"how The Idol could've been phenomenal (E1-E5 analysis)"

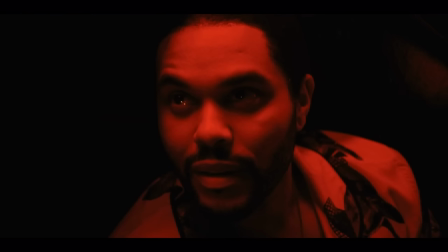He can lure her in with the promise of success, power, and found family,
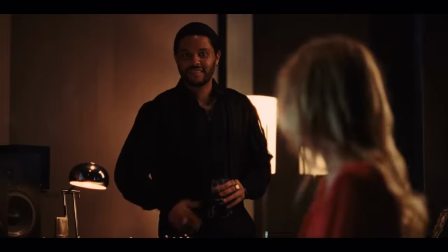which are all things she's lacking right now, and he can restart the cycle of abuse.
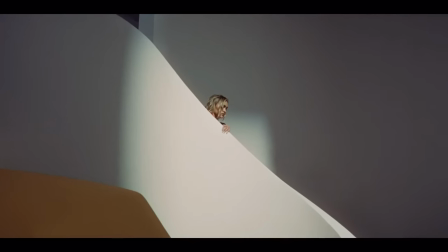But to make this believable, he has to gain control of her life slowly and methodically.
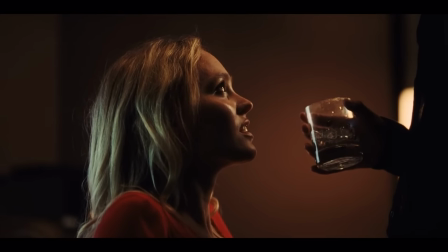It can't just be inspiration through sex, because as much as these scenes are uncomfortable,
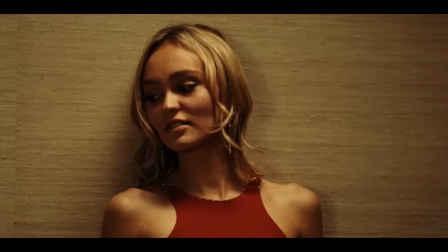they're also very boring, because I get it, these scenes are supposed to be disturbing, but after the first time,
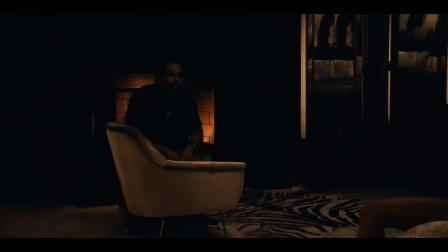I understand they turn each other on, I get they're kinky, I get Jocelyn feels inspired,
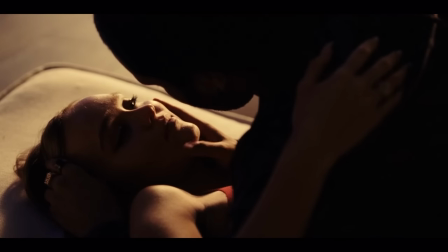so if you're going to show another sex scene, it needs to give new information.
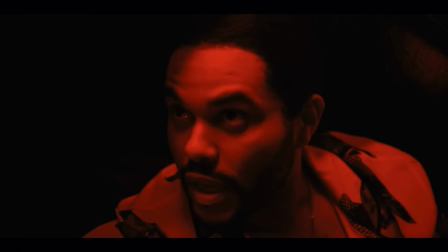I also feel like Tedros should be intimidating and sort of a very dark, powerful force.
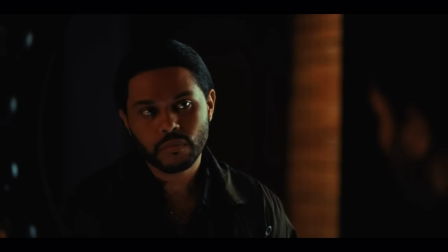And I don't think that The Weeknd was able to emulate that in his performance.
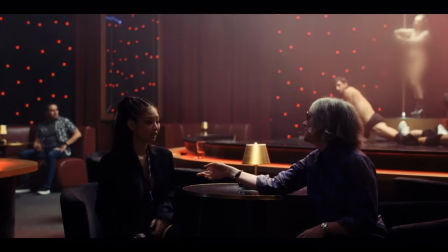Maybe it was the rat tail. The only other thing worth noting in this episode is that Dyanne is noticed by Nikki and is asked to record a song.
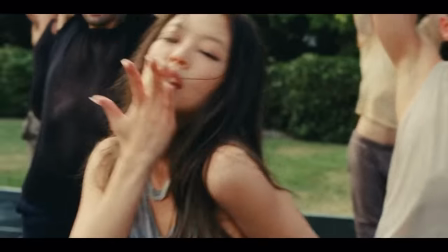She takes Jocelyn's place in the music video. So now there's competition brewing. We also learn Dyanne knows Tedros.
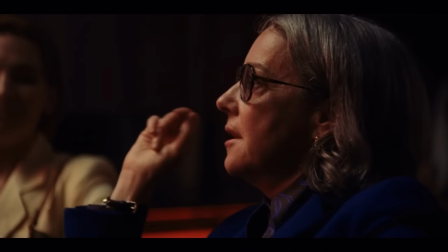I also want to note here that the plot line with Nikki telling Talia that her article was going to get a lot more interesting goes absolutely nowhere.
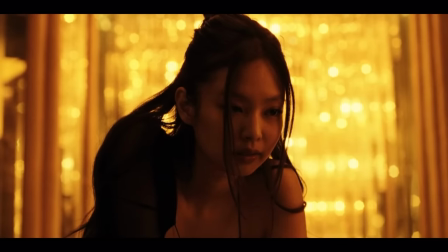But anyway, the rivalry plot with Dyanne, I really think has potential, but we're gonna discuss this in depth a bit later.
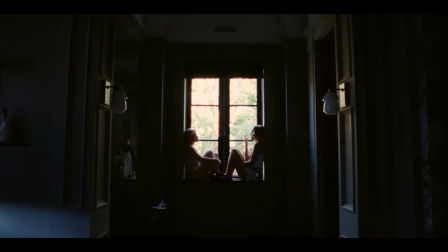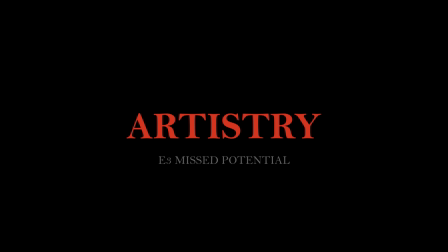Episode 3 starts, and it's the first time Leia doesn't wake Joss up, Tedros does.
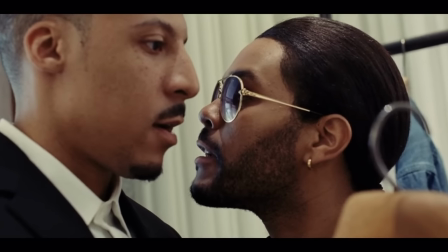They go shopping, but not before some morning sex. This shopping scene's only purpose is to show Tedros's possessiveness and toxic masculinity.
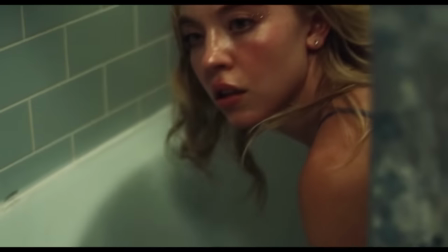And of course, another sex scene. At this point, I'm getting flashbacks to Euphoria and Assassination Nation,
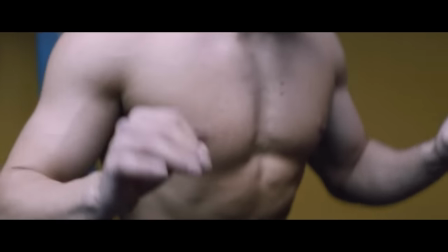which is a Sam Levinson movie that also has a toxic masculine character and,
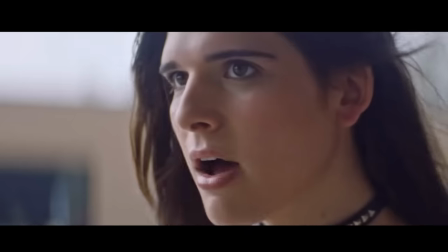like Euphoria, confused feelings for a trans girl who actually happens to be the same actress as Talia.
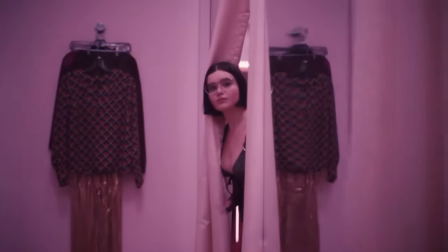Euphoria also has a sex scene in a changing room. I know it's a fantasy, but it still happens.
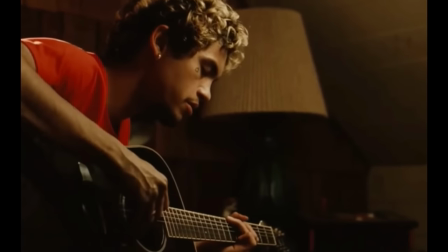Euphoria also has a misplaced long musical number in the finale of the second season.
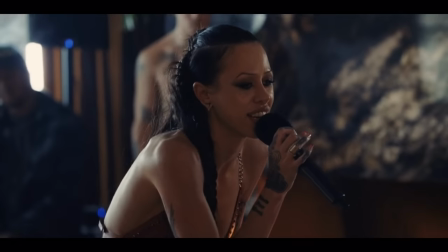I sense some repeating patterns here.
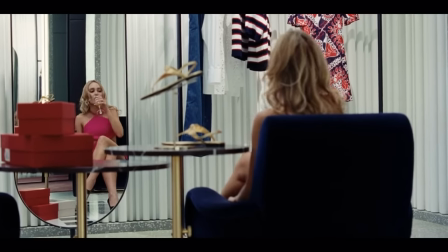Anyway, we don't need this scene because we already know Tedros is possessive when he makes Jocelyn fire her personal chef, which Jocelyn does so Tedros thinks he's in control.
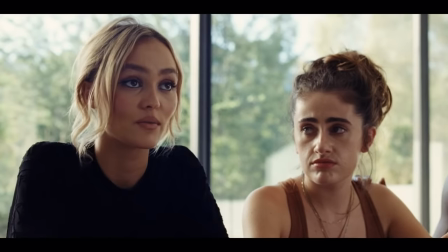And I mentioned before that I really think it should have been Leia, because then there's an emotional connection to this loss. The only good thing that comes out of this scene is these two. I really loved Destiny and Chaim.
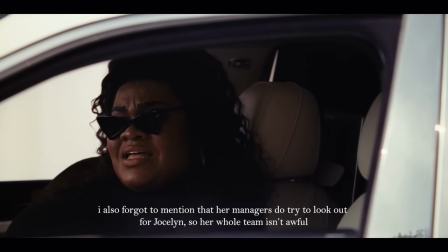They were a highlight of this show for me. They have such good chemistry. Destiny is so funny.
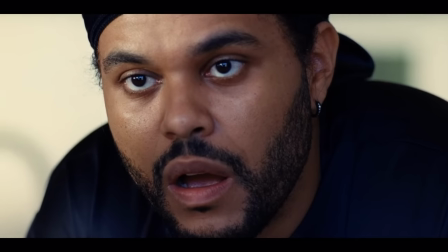I really like these two. I think they're great. By now, Tedros has miraculously taken over the house.
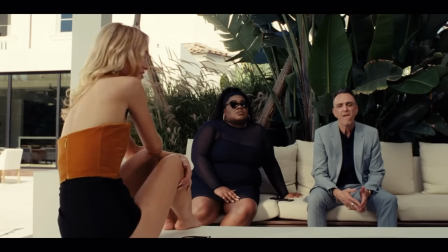Chaim and Destiny learn Tedros' bad news, but instead of kicking him out of the house, they pretend to like him and expect 3 hit songs in 2 weeks.
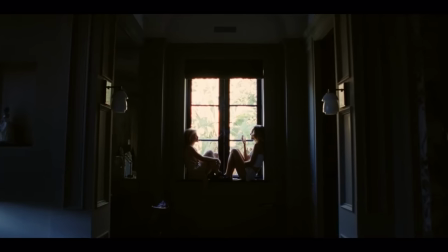Then we have some more sex. Joss talks to Chloe, one of Tedros' followers, and reveals that she doesn't like to sing about anything personal.
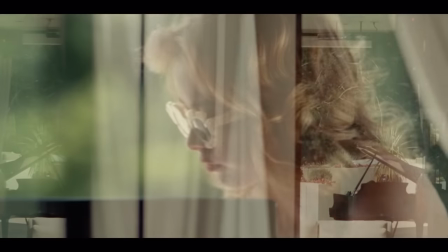Finally, we get another sliver of insight into her mind. She believes the more you let people in, the more reason they have not to watch anymore.
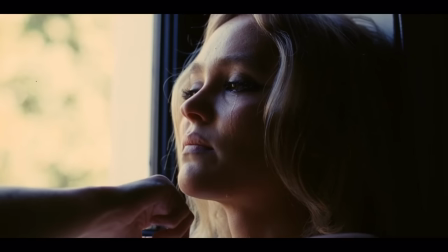So to her, vulnerability is boring. Mystery is intriguing.
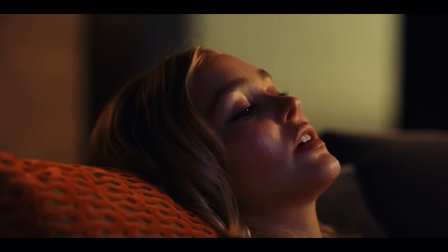Jocelyn is afraid of judgment, so she wants her music to be authentic and less shallow.
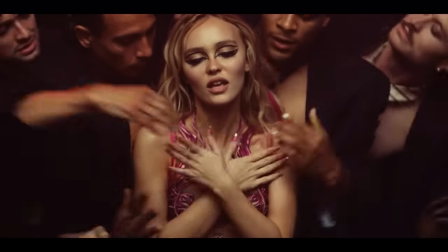But how will she be authentic without sharing anything personal?
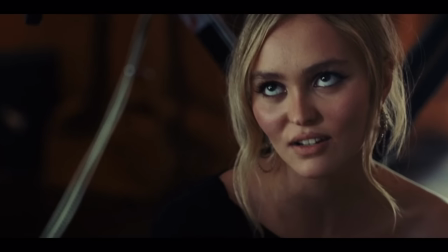This is some potential that we could have unraveled during a songwriting session, but Jocelyn decides that to her, authentic means authentic sex moans.
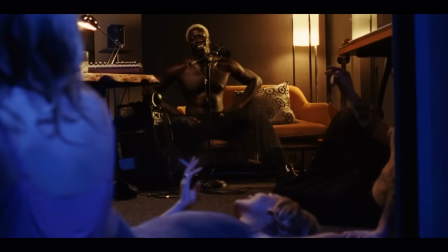Then we get gets a culty sermon about how saying no is denying yourself an experience,
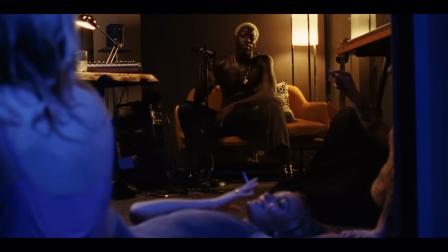and even the worst experiences are valuable because they make better art.
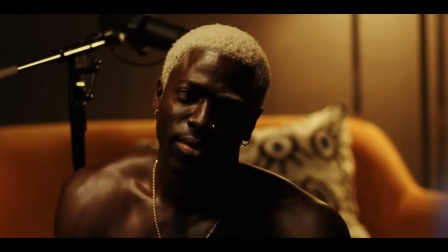This scene is the first instance of the major theme in this episode, which is a tortured artist is a better artist.
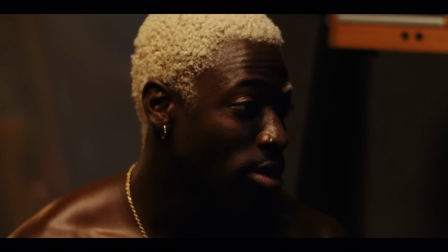The cult believes the greater the impact on society, the greater the art.
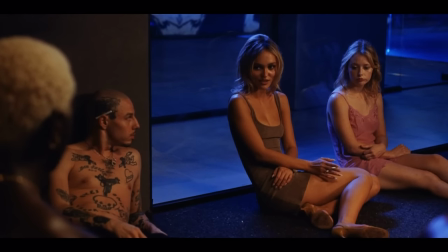So even if you have to lose a life to positively impact thousands of other lives, that sacrifice is worth it.
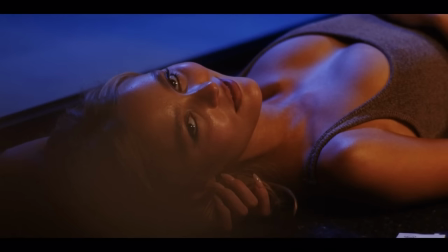This is the moral philosophy of utilitarianism, where actions are good if they result in a net increase of societal happiness.
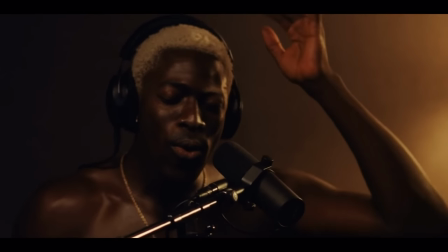This conversation is a bit odd. However, it is interesting because it's rooted in a very real moral philosophy.
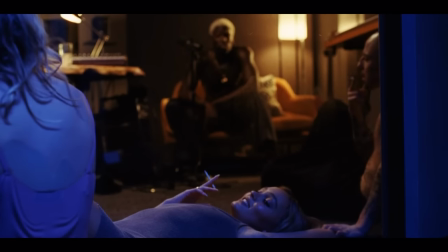It's also disturbing because it's still brainwashed.